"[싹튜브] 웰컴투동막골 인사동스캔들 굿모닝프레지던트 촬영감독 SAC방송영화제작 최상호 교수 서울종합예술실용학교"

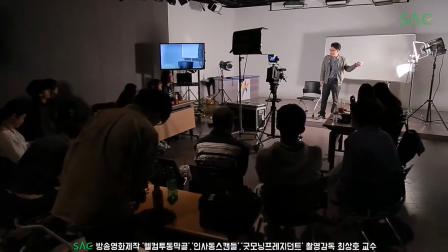[0:06]
이게 키라이트고, 지금 키라이트를 켰잖아요.
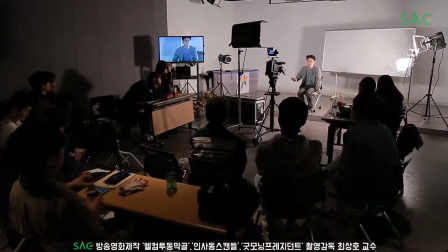[0:10]
그러면 보통 역광은 라인을 살려주는 거라고, 라인.
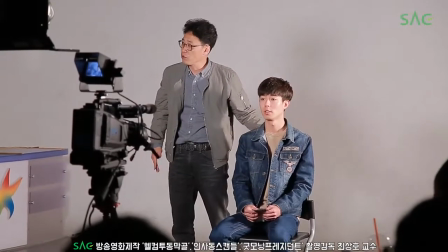[0:18]
이쪽에서 오는 게 지금 키라이트야. 그리고 지금 카메라 쪽에서 오는 게 키라이트 왔지.
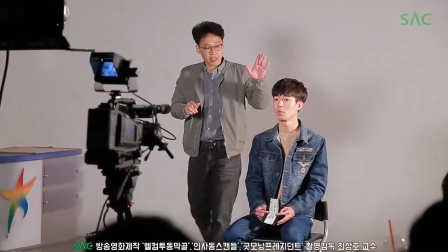[0:25]
그러면 역광은 어느 쪽에서 보통 주냐면 너희들이 카메라 위치면 카메라의 마진편 쪽에 붙잖아요.
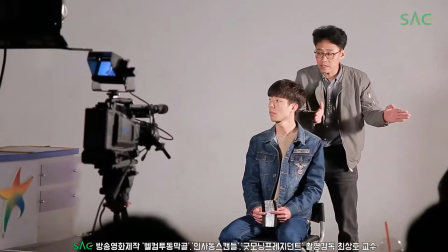[0:33]
근데 티라이트 쪽은 여기 얼굴이 이미 어때요?
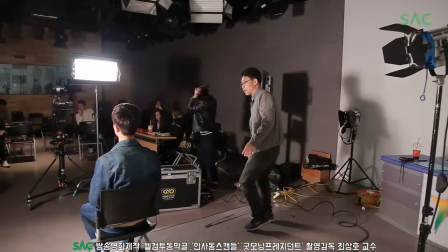[0:39]
이미 지금 얼굴을 보면 지금 얼굴을 보면 이쪽 편이 어둡게 되는 거지?
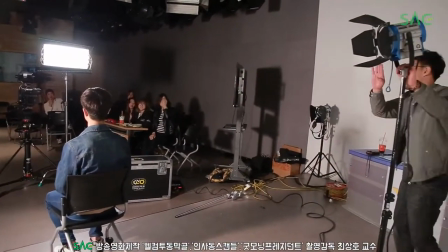[0:45]
그지? 그래서 티라이트의 반대편 반대편 쪽에서
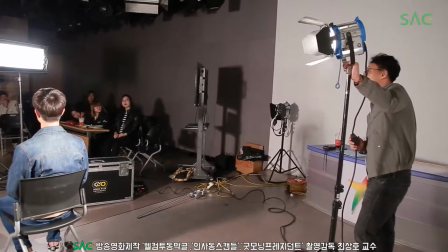[0:52]
머리핀다고 라이트 키우는 거죠 네 그럼 뭐가 좋죠?
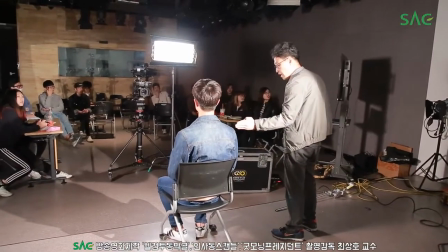[1:00]
인물의 요 라인에 선이 생겨요.
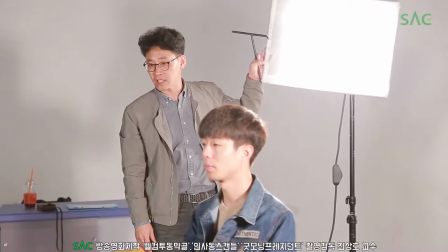[1:04]
이렇게 되면 어떻게 돼요? 부드러워져요. 아깐 어떻게 됐어요?
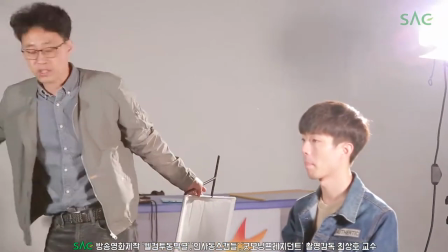[1:11]
너무 세게 와가지고 너무 세게 와서 지금 이쪽 머리 같은 경우는 하이라이트가 날라가 있어요.
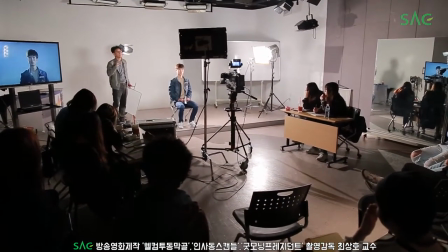[1:17]
강한 하이라이트가 있어요. 근데 실내에서는 그렇게 되기가 사실은 없어요.
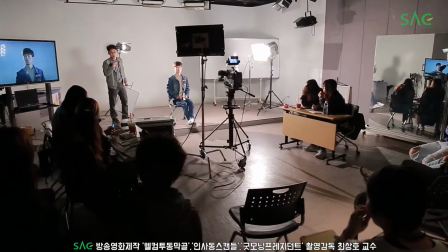[1:24]
어려워요. 귀한 실제
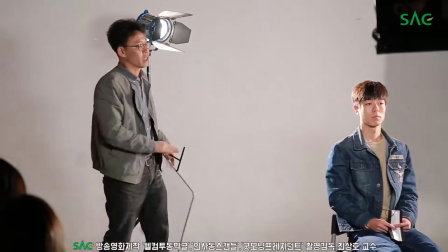[1:33]
이렇게 되면 이 부분의 디테일이 없어지기 때문에
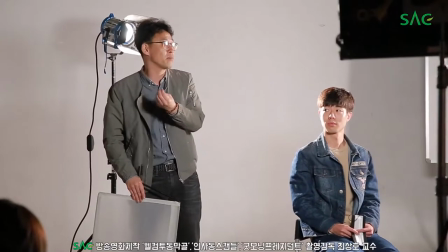[1:39]
나중에 그 빛나 부분을 빼내면 살고게 되면 희산해집니다.
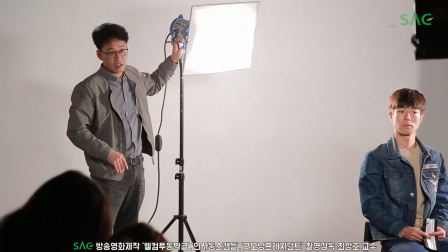[1:46]
그런데 지금 그 정도 되면 어떻게든 은은하게 클레어라고 하고 또 타내중니다.
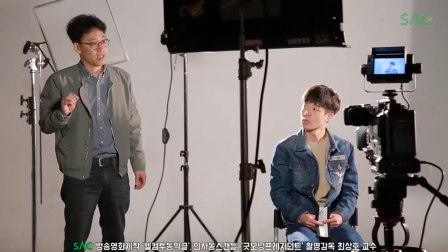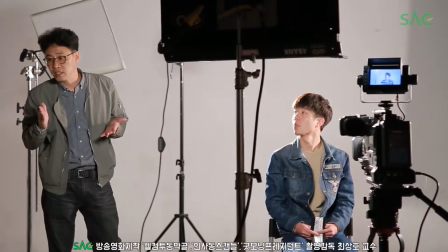[2:01]
렌즈에 닿는 빛을 반드시 끊어야 됩니다.
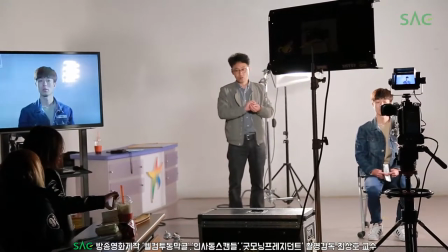[2:06]
근데 대부분 실내에서는 조금 부드러운 것이 현실적입니다.
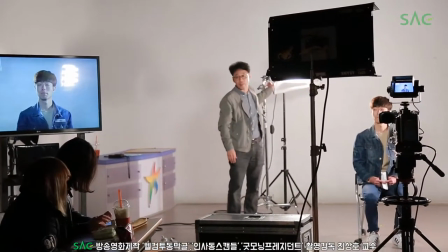[2:14]
실내에서는 자, 주의할 점은 뭐냐면 첫 번째,
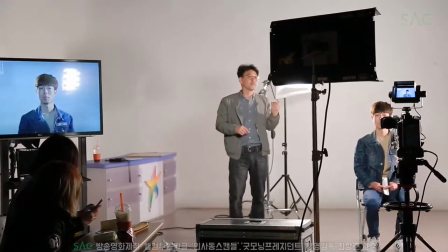[2:19]
백라이트는 카메라 많이 때리기 때문에 감사합니다.